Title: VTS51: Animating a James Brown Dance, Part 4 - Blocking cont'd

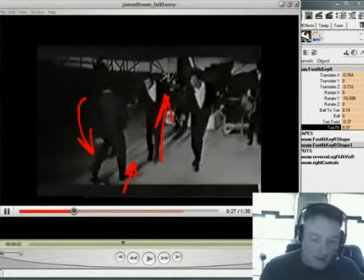1231s
left arm is completely behind him okay so I'm going to
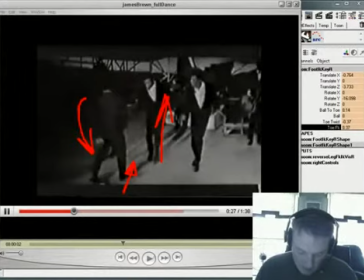1248s
right foot pointing to the left, left arm behind him, alright, and that's the core parts of this that I want to try and get.
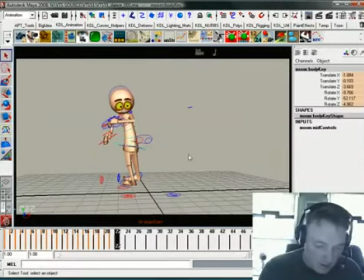1261s
Alright, so let's go ahead and make this drawing and see if we can make it work. He is going to be facing his left. I'm going to straighten him up again, just to make life simple.
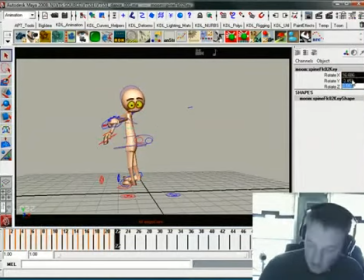1277s
A lot of times when I don't really know how this is going to play together, I'll just reset these things.
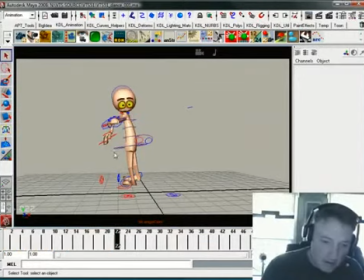1285s
Sometimes it makes life a little bit easier to just kind of work from zero on this stuff.
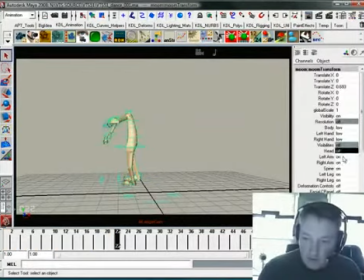1293s
Once again, I'm just going to turn his arms
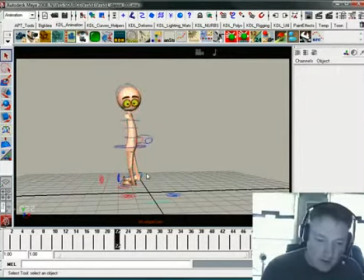1299s
off here for a second just so I can get this completely worked out.
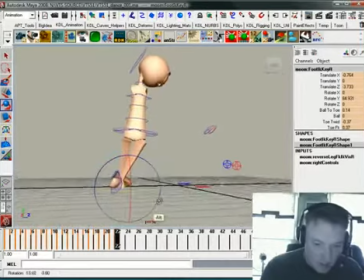1303s
This is going to be spun around completely from there to make this work right, to make it feel like it's coming from the right place.
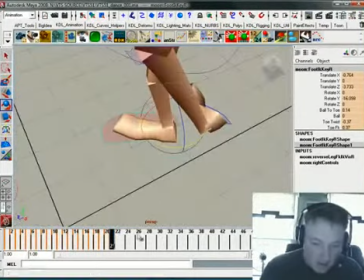1311s
It looks like his heel is kind of right on this grid mark. You see that right there? The grid comes through here, and it looks like his heel is kind of right on it.
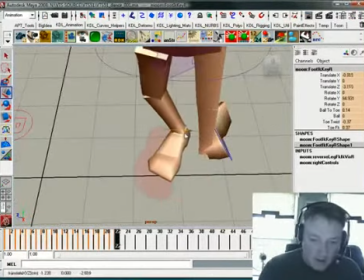1318s
So I'm going to use that as a guide and kind of put his foot back on that grid mark so it feels like it's spinning on that one spot. And then I'm going to take all this business
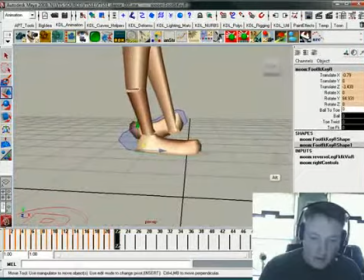1335s
and make it simpler right there. Alright, and of course his knee has to be pointed that way too.
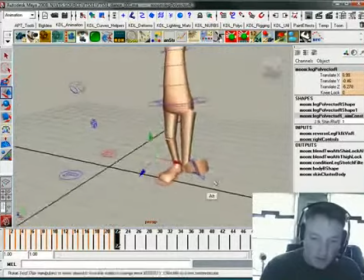1343s
I don't want to break his body in half.
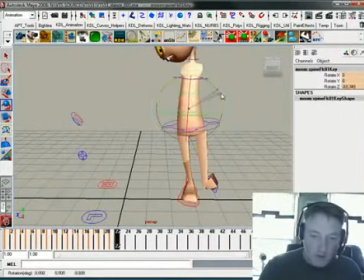1349s
And what I'm going to do, even though we won't really see it from the camera view, but he's probably, to me it seems like you need to do a little bit of balancing on this. So I'm going to put a little bit of balance work into this by counter-rotating some things.
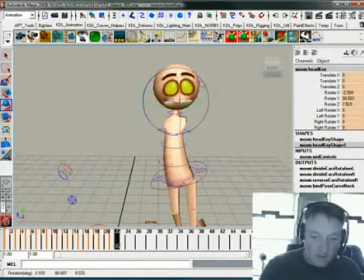1364s
His head needs to be facing to the left. Some counterbalance right there is good.
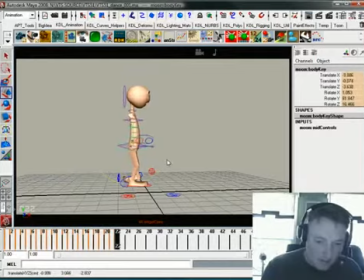1374s
And again, this is kind of a...
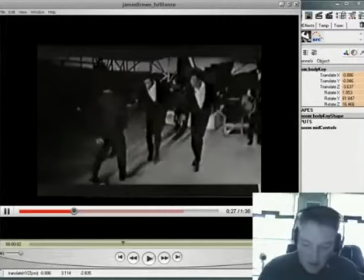1379s
His knee is a little bit bent right there, but it's really kind of selling it as straight while that foot is back still. So that foot then, his left foot is actually pointing what used to be his forward.
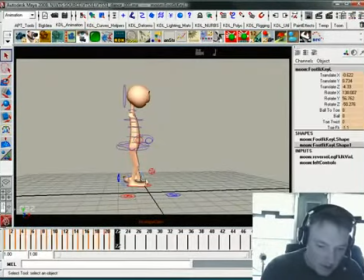1394s
So to help sell that we are going to take this foot and now point it forward.
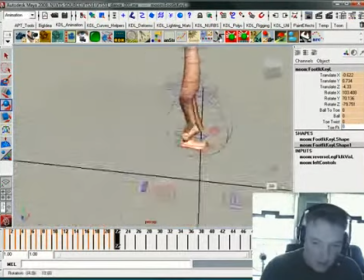1404s
And again we need to kind of come into this view to kind of help sell that.
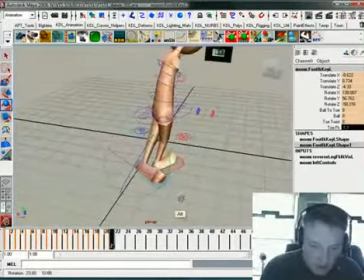1411s
So that was spinning pretty much right around this grid mark. So we need to get that back to that grid mark or somewhere nearby it.
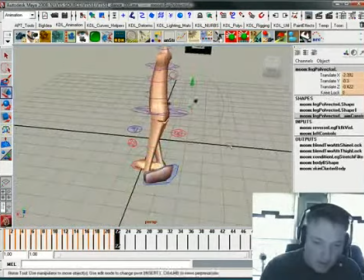1425s
and again this knee needs to come around here too
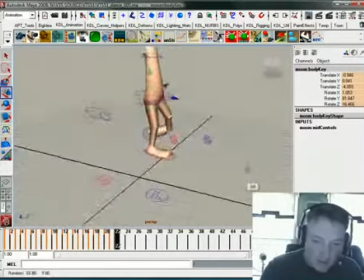1432s
and if we do something like that we get him a little bit better balance there
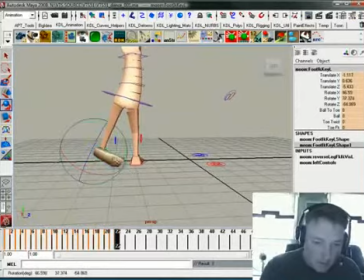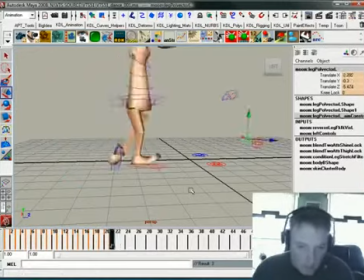just try and get a sense of this
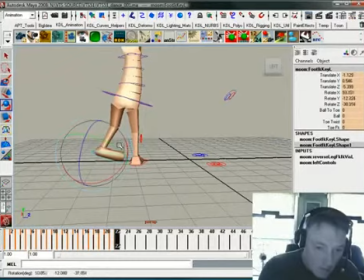there we go and
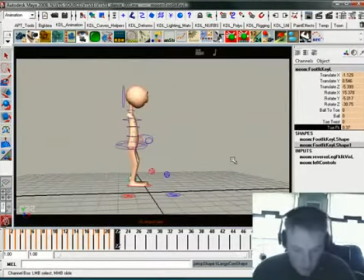this is kinda where we maybe need to kinda cheat things a little bit from this view